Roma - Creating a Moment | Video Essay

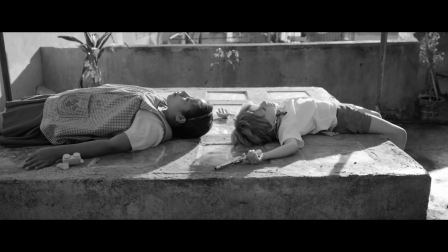How do you capture the authenticity of a memory? The way it looks, the way it sounds, but most importantly, the way it feels.
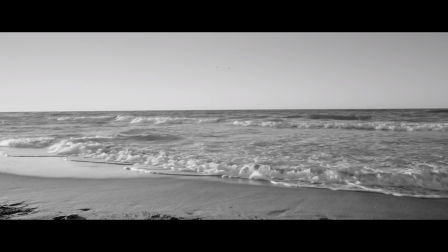How do you capture the unspoken elasticity of a moment? The ever-changing nature of your surroundings.
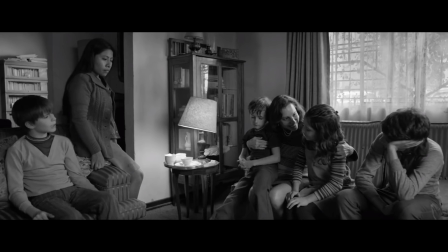Alfonso Cuarón lets us dive into a memory, revisiting life in 1970s Colonia de Roma.
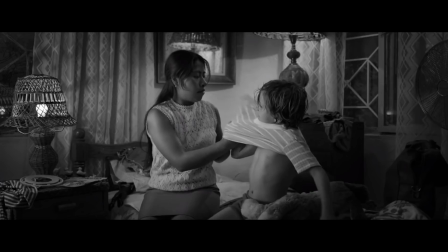He carefully crafts a world around Cleo, a representation of his much-beloved childhood caretaker.
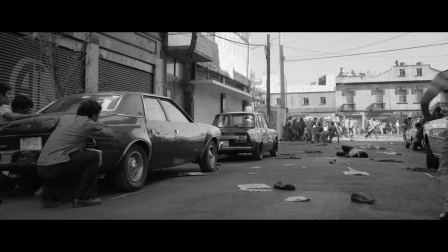It's an intimate and wholly empathetic exercise towards understanding some of the past traumatic events of their family without casting any judgment,
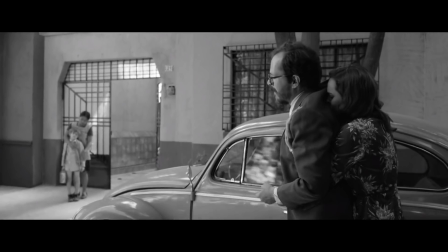just the hope of staying true to the moment.
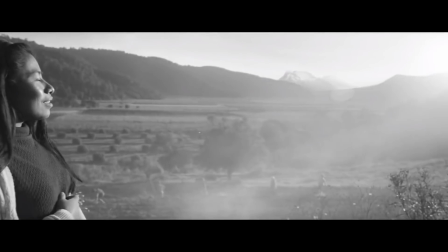Alfonso Cuarón manages to recreate this memory by respecting the subtle integrity of space, time, and emotion needed to form a moment.
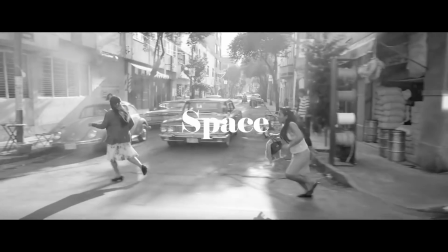When I mention space, I'm referring to the place we inhabit and the things that surround us.
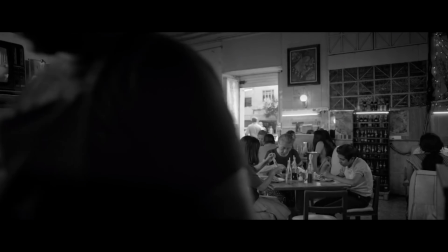Everything in our proximity is a part of our lives, whether we want it or not.
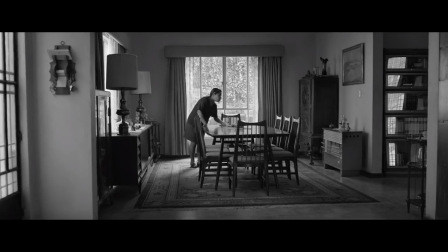People, objects, places, it's all a part of our context and how they can directly or indirectly affect us.
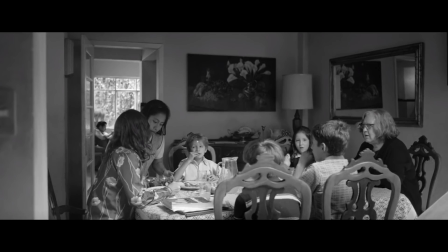Alfonso Cuarón takes the time to familiarize us to the people he knew, the places he went to, and the moments he lived in them.
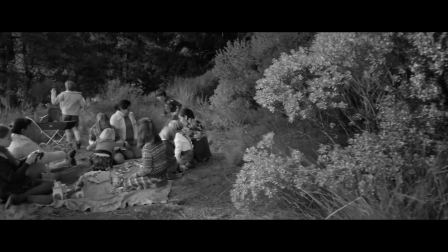From the beautiful wides to the intimate close-ups to the camera movements, they are all filled with details, either to reveal character or context.
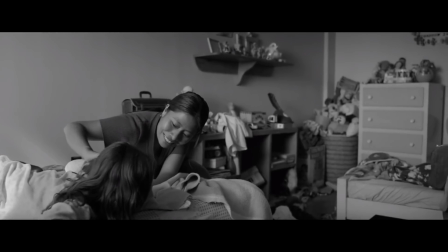Everyday clutter can be seen decorating the corners of a room, or half-eating plates on the dinner table.
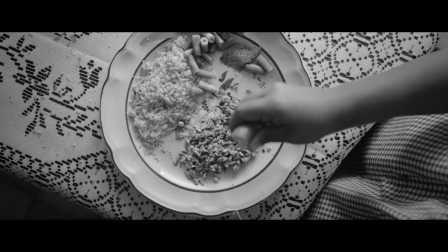They are incredibly mundane details that become invisible to us, but are present in our daily lives.
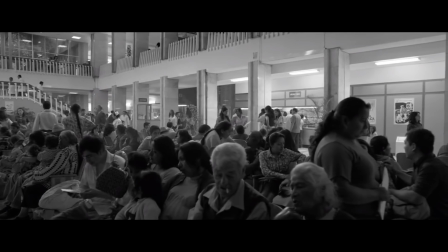He populates the frame with a staggeringly realistic amount of people.
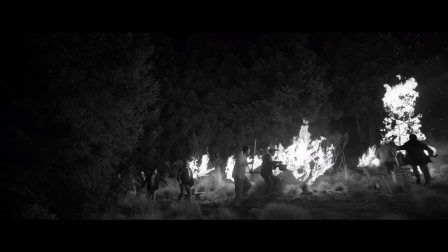Instead of the colors, it's the extras and the constant chaotic flow of life that make the scenes vibrant.
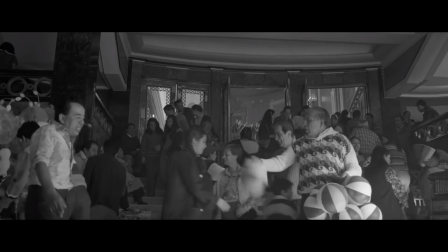The black and white manages to grab all the information and cultural context and compress it in the same frame.
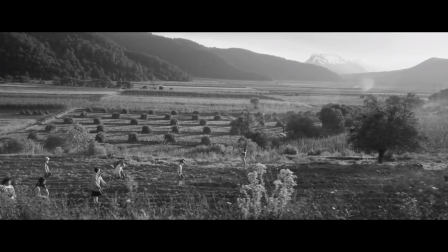The background and the foreground meld together, focusing on what the image makes us feel and what it makes the director feel.
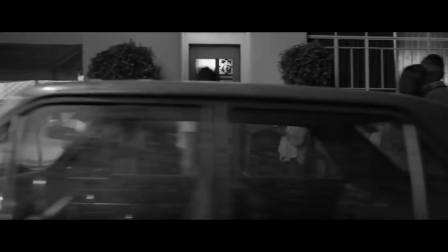A great example of the use of space is when Cleo is walking in the street and the camera tracks her movement.
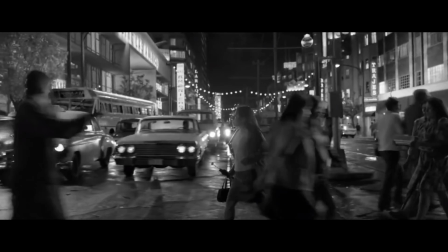We see several people minding their own business in the middle of a flurry of conversations, living on the frame for a second,
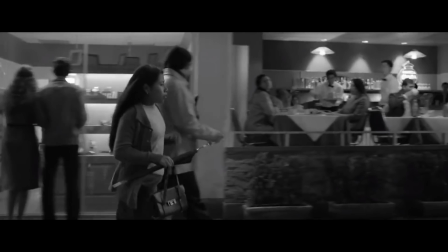showing how much unprocessed life happens constantly and around us at all times.
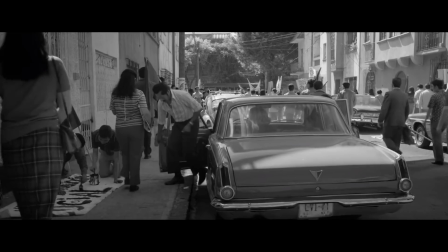We also see what happens when our personal space intersects with its surroundings.
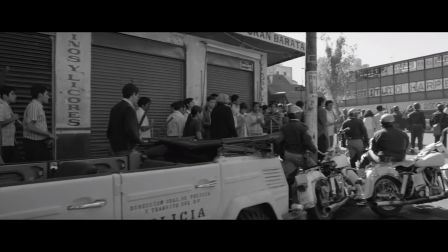Cleo goes to purchase a crib for her unborn child, and at the same time, a student protest is in full swing.
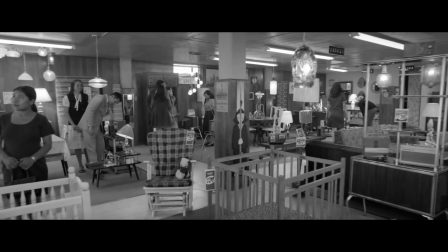We hear the protest at a distance, but the camera starts panning towards the window, and the sound of the outside is increasingly drowning out the sound from the shop.
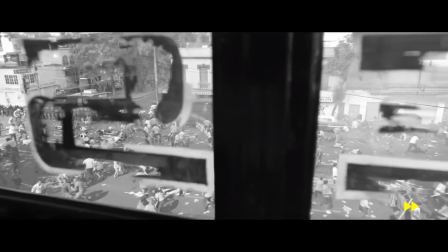The scene that was progressing in the background is now taking over the foreground of the story.
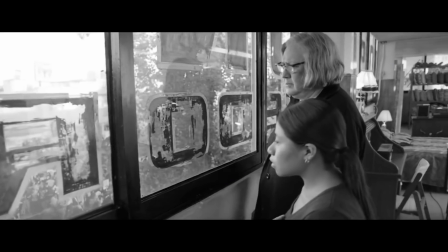The protest erupts without warning, and the two worlds collide. A historical event spills over and interrupts the main character's life.
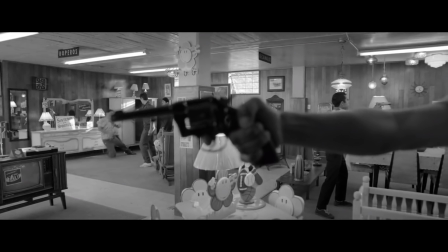Random chaos enters and intrudes in our personal space, and doesn't leave without us being unaffected by it.
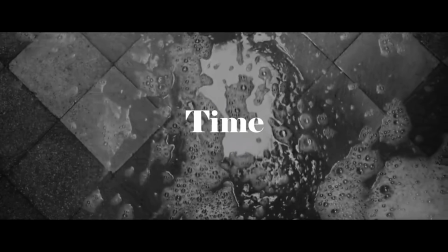Time is like water. Water can rush, crash, or stop and freeze, constantly changing.
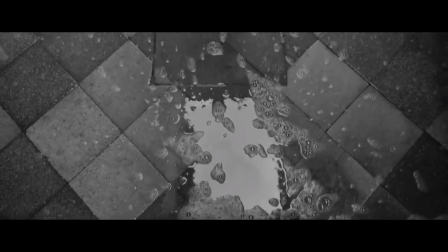What Cuarón does with time is, he lets it flow. He respects its changing nature and what it can reveal.
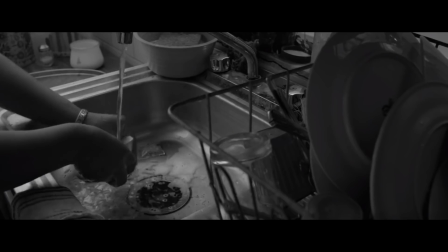In other movies, we tend to omit certain aspects of a scene to advance the narrative,
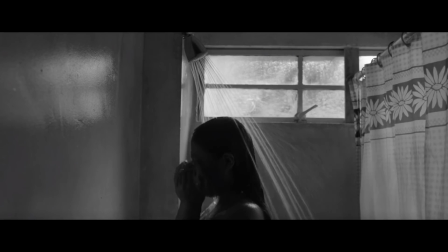like starting a scene very late, cutting it short, or inserting cutscenes to add momentum.
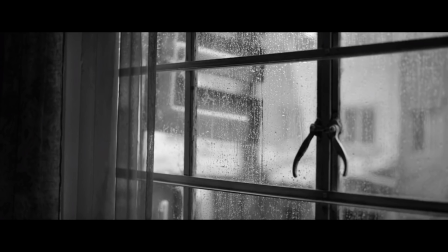But in this case, the flow of time is an essential component of the storytelling. He allows a moment to breathe when it needs to,
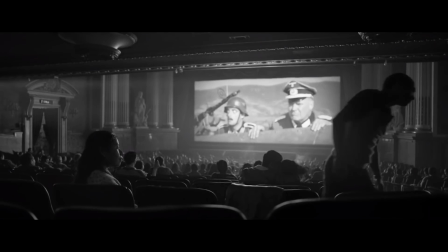like in the theater scene with Cleo waiting for her boyfriend to come back from the bathroom after she tells him she's pregnant.
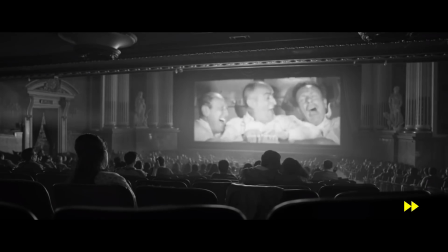It's a prolonged moment of near silence, but not of emptiness.
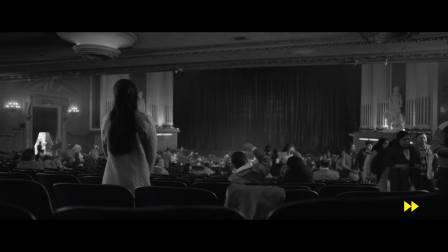The longer the scene goes, the more we see doubt grow in Cleo, until she realizes he's not coming back.
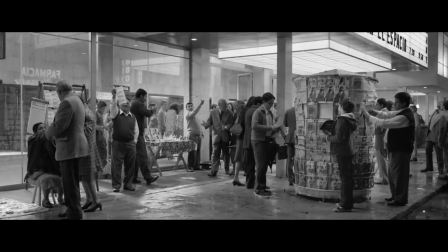Or it could be a fleeting moment, like the scene where Cleo and the kids are going to watch a movie, and they bump into their father exiting the theater with his mistress.
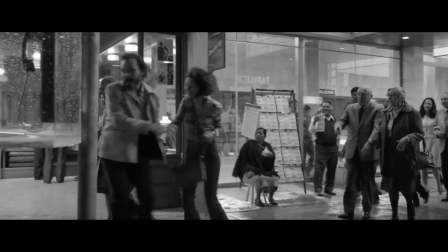It's fast and unexpected because important moments in our lives can happen with zero buildup or dramatic tension.
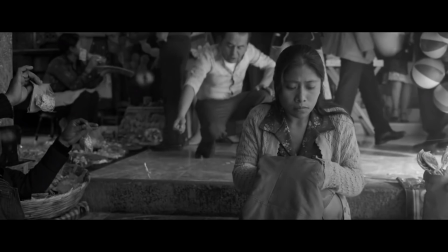They just present themselves and leave us to solely process what just occurred without any explanation.